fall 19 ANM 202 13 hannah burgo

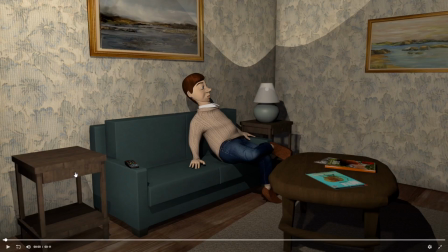[0:00]
Okay, this is Hannah.
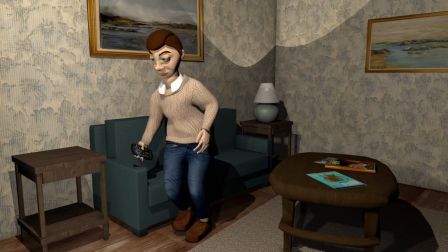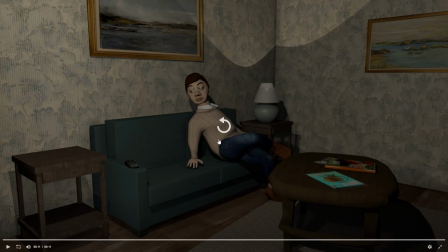[0:14]
Nice. Yeah, good. I think lighting wise,
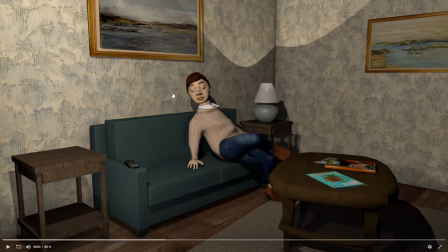[0:23]
I like the timing of the stretch, but I think he needs to hold the stretch longer. Sorry, we're focusing on lighting. I think it's good. I think this is a bit distracting and too kind of extreme to have those sharp shadows and bright light there. That's not really. I mean, a lamp is going to glow brightest close to the lamp, not up there.
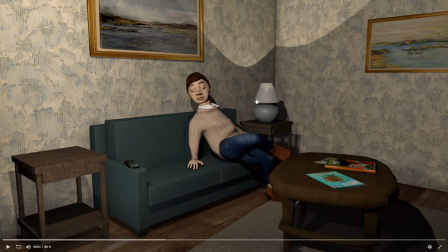[0:41]
It's not like this is going to block 100% of the light. Um, And yeah, this sharp shadow behind him is looking like a bit much too. So we can play with that. And regarding the animation,
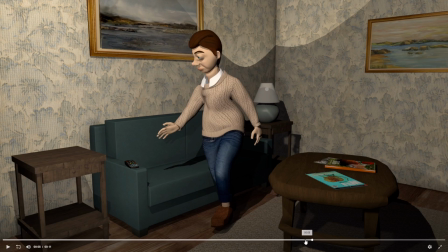[0:59]
um, the he the I like his holds up to a point, but then he kind of just sort of the way he sort of bounces up, like he's sort of taking his time and he's stretching and all that,
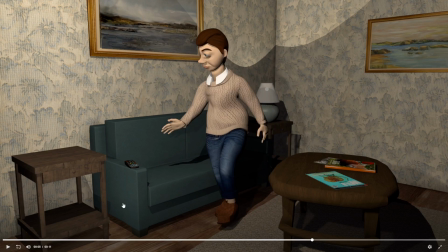[1:11]
and then he just goes whoop, and that felt too fast. And also maybe you can get one hand hang out longer, so we can look at that as well.
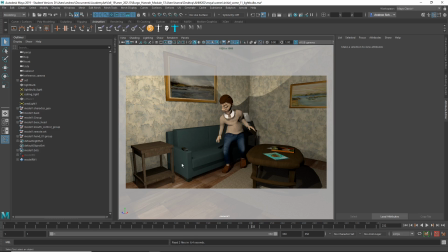[1:21]
So let's look at the my file. For the light bulb light, let's try. Oh, that is a point light, but let's turn off the shadows
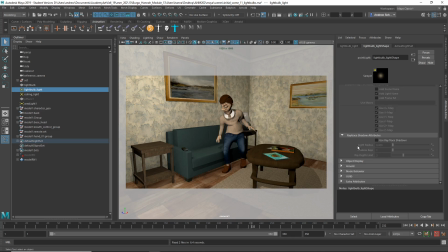[1:36]
and
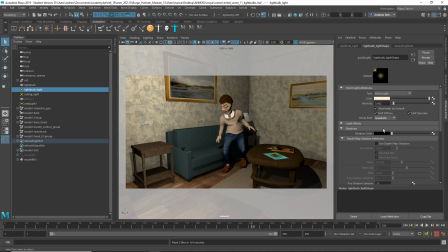[1:40]
let's turn on some decay. But then we're going to have to increase the intensity quite a lot. And then maybe let's kind of yellowy orange this up a little bit.
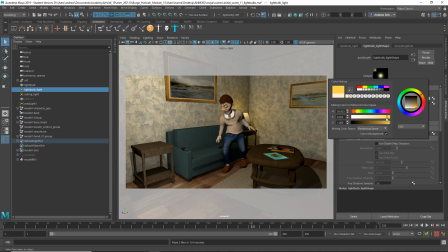[1:56]
Um, just to contrast it with the other lights a little bit more. And that's starting to feel more like a lamplight to me now. Um,
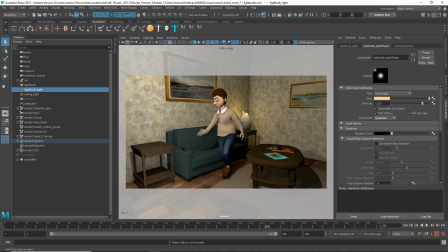[2:14]
and then yeah, this big cast shadow. Let's see what happens. What is that? This area light? What if we? Mm,
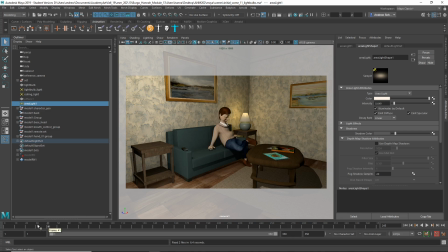[2:34]
yeah, I mean that's more believable to me. Oh, or is it that ceiling light that's doing it? Let's put that back on. Kind of loses something there, doesn't it?
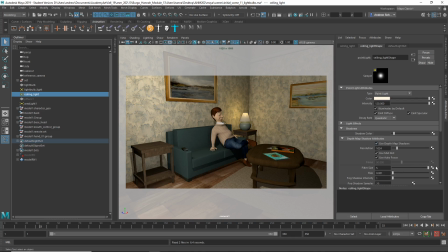[2:52]
Without that, you can increase the filter to blur it a little bit if you're using um, depth map. Although to be honest, I can't really see the difference.
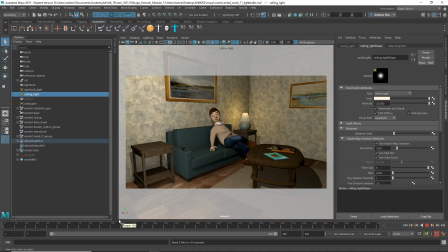[3:10]
Huh? It's a bit much. Um, the Oh yeah, maybe you can do that. Just sort of lighten them a little bit, the shadows.
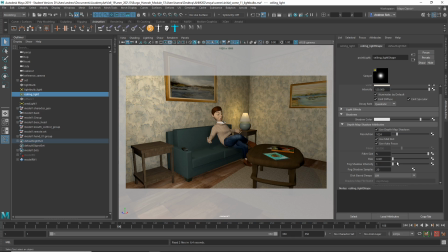[3:30]
That could help some. So a little more subtle. Yeah, and we were talking about some animation stuff.
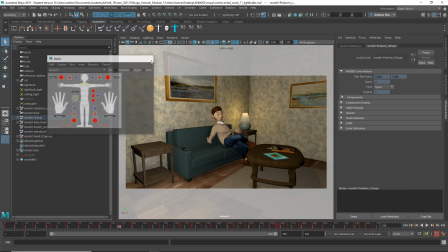[3:41]
Is that working? It is good. Um,
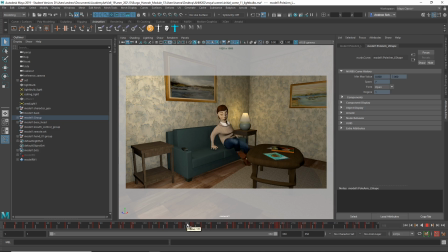[3:48]
what was it I was saying that? Oh yeah, the stretch. I felt because it's like he hits the stretch, and I guess he's sort of holding it in between here and here. But I think let's just make sure that these both have keyframes set on them.